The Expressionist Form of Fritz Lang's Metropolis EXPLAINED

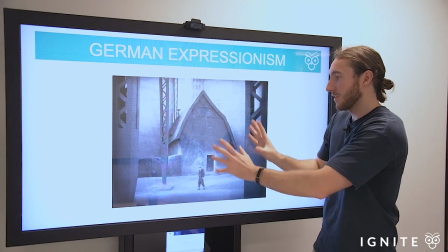We have these big disproportionately large visual macro structures we'll call them macro structures and
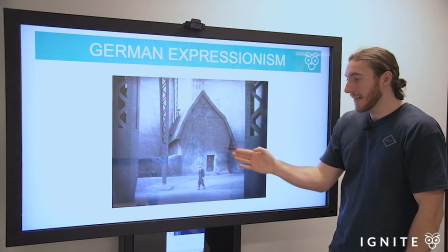in this case that's actually to heighten the insignificance of the individual
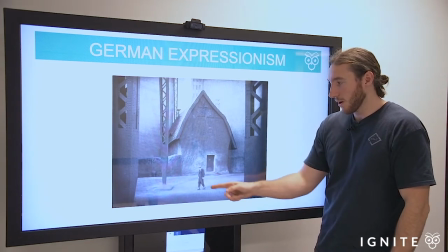look how small this man looks here this worker in the worker city compared to this disproportionately large house so going back here that's another example the static camera movement if you watch the film you notice it's a very slow film sometimes painfully slow for some but it's actually very important to the expressionist style and that is that the camera kind of just sits there in a shot and lets things just play out. There's a lot of space, there's a lot of lighting and chiaroscuro lighting going on but the camera sits, it doesn't move, it's not dynamic, it's not moving around, it just sits and it kind of allows the tensions to play out on screen so you understand the ambiguities of meaning, you understand the tensions and the ambivalence in people's minds, they're so uncertain, they're so turbulent and all of that can play out if you just hold the camera still and let things kind of sit or move around on screen but keep the camera still right it also makes us feel uncomfortable and that's part of the effect of doing it so we have exaggerations we saw that uh in that other scene we had the exaggerated actual physical nature of things we have the exaggerated size but you also see a lot of body language be very exaggerated when Frida talks and he's speaking to his father he speaks like this, kind of how I do these videos. You know, it's all very exaggerated and the body language in itself is very telling, it's symbolic, it's a projection of the emotions. Nothing is really kept inside. The giant cityscape that you see, even on the front of the cover of Metropolis, the huge city, is a signature of German expressionism, right? It's showing that giant facade of modernity, right? Highly symbolic, these huge buildings. And that's actually really pivotal to what Leng is trying to get at because he's trying to show that yes you can have a huge cityscape but what is going underneath think about the stratified working class who are deep below ground right they're very separated that's getting at the class inequality and other issues of that kind what is the cost of that progress is a question that's being posed so just to take you very quickly through some examples of
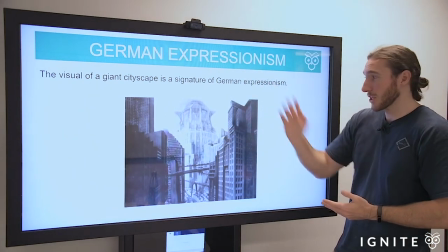these different elements there's the giant cityscape we're talking about a signature of german expressionism you can talk about that but remember that's that's based largely on Lang's
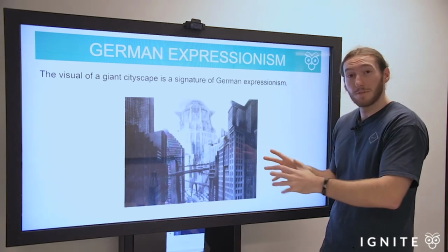experience in New York. He actually went to New York just before making the film and a lot of the images were inspired by that experience and he saw that wow it looks so grand,
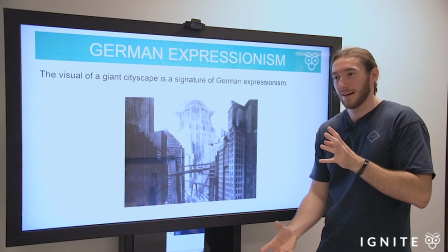it looks so amazing and progressive but underneath we have that working class what is actually fueling that progress in modernity and he really
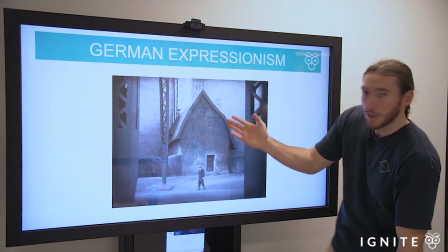makes a comment on that. Here we talked about the example of the visual macro structures,
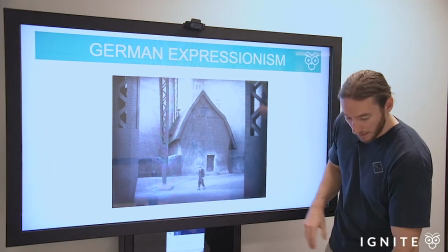we talked about how that was to highlight the insignificance of the individual here's another example
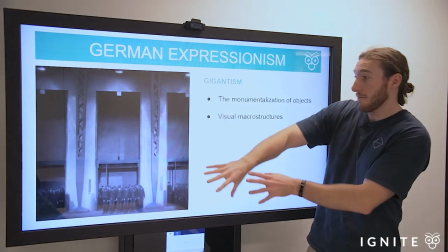of that and we'll call that gigantism where the macro structures are so disproportionately large
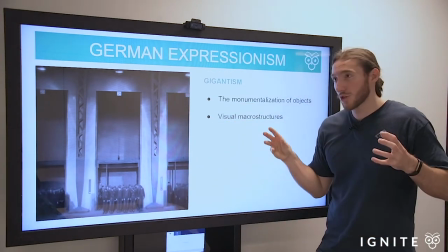that the workers here are made to look so insignificant and so weak
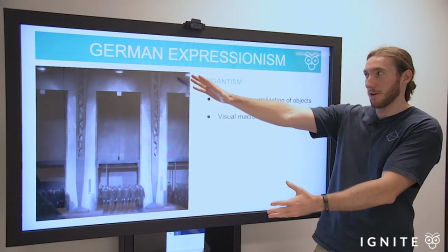and so powerless and that's what he's trying to get at he's using the symbolic value of expressionism camera
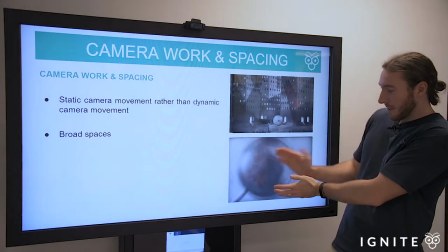work and spacing we've talked about that the camera will just sit it will just sit here even when the bell the gong rings in the middle of the city right it just sits there and
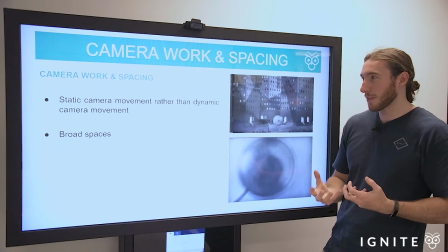lets that tension play out lets it reverberate encapsulating the chaos it makes us feel uncomfortable it makes us question in terms of chiaroscuro lighting
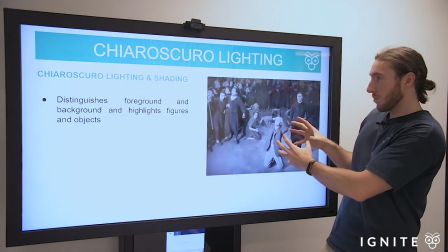as we said we see these moments where the light is used to expose vulnerabilities
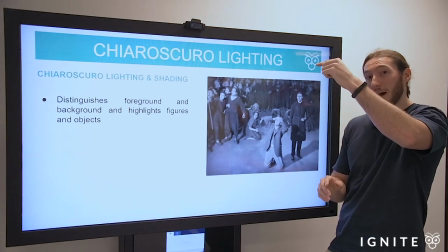even for friederson who's at the top of the hierarchy even he can be destabilized
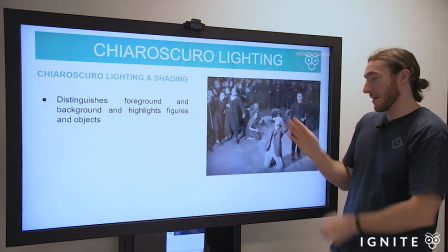and the light is showing that in this instance
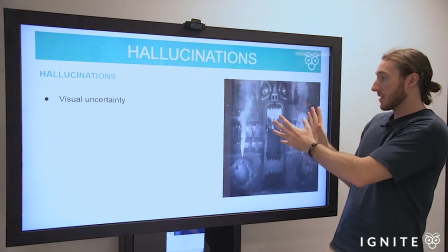hallucinations is another aspect of german expressionism and the molloxin is a great one that shows visual uncertainty being created
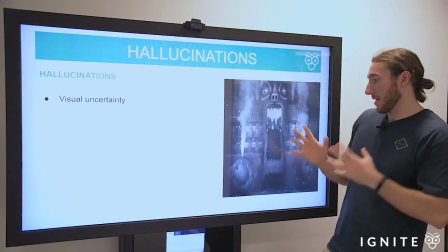when Frieda is visualizing this Moloch scene where the workers are being eaten up by this kind of man-eating pagan idol.
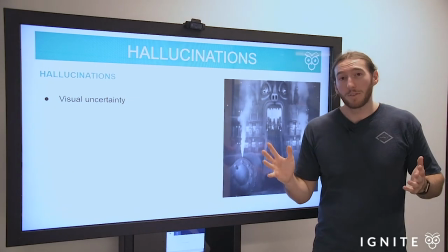Okay, so that's a pretty comprehensive rundown of a lot of the German expressionist elements and the form of the film.
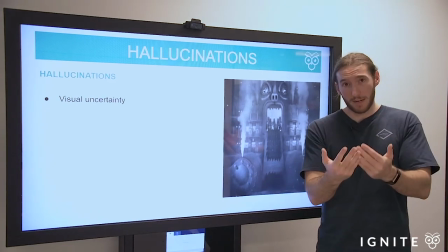You must talk about these in your analysis. Form should be at the forefront of your mind when you think about, oh, what am I going to incorporate in my essay?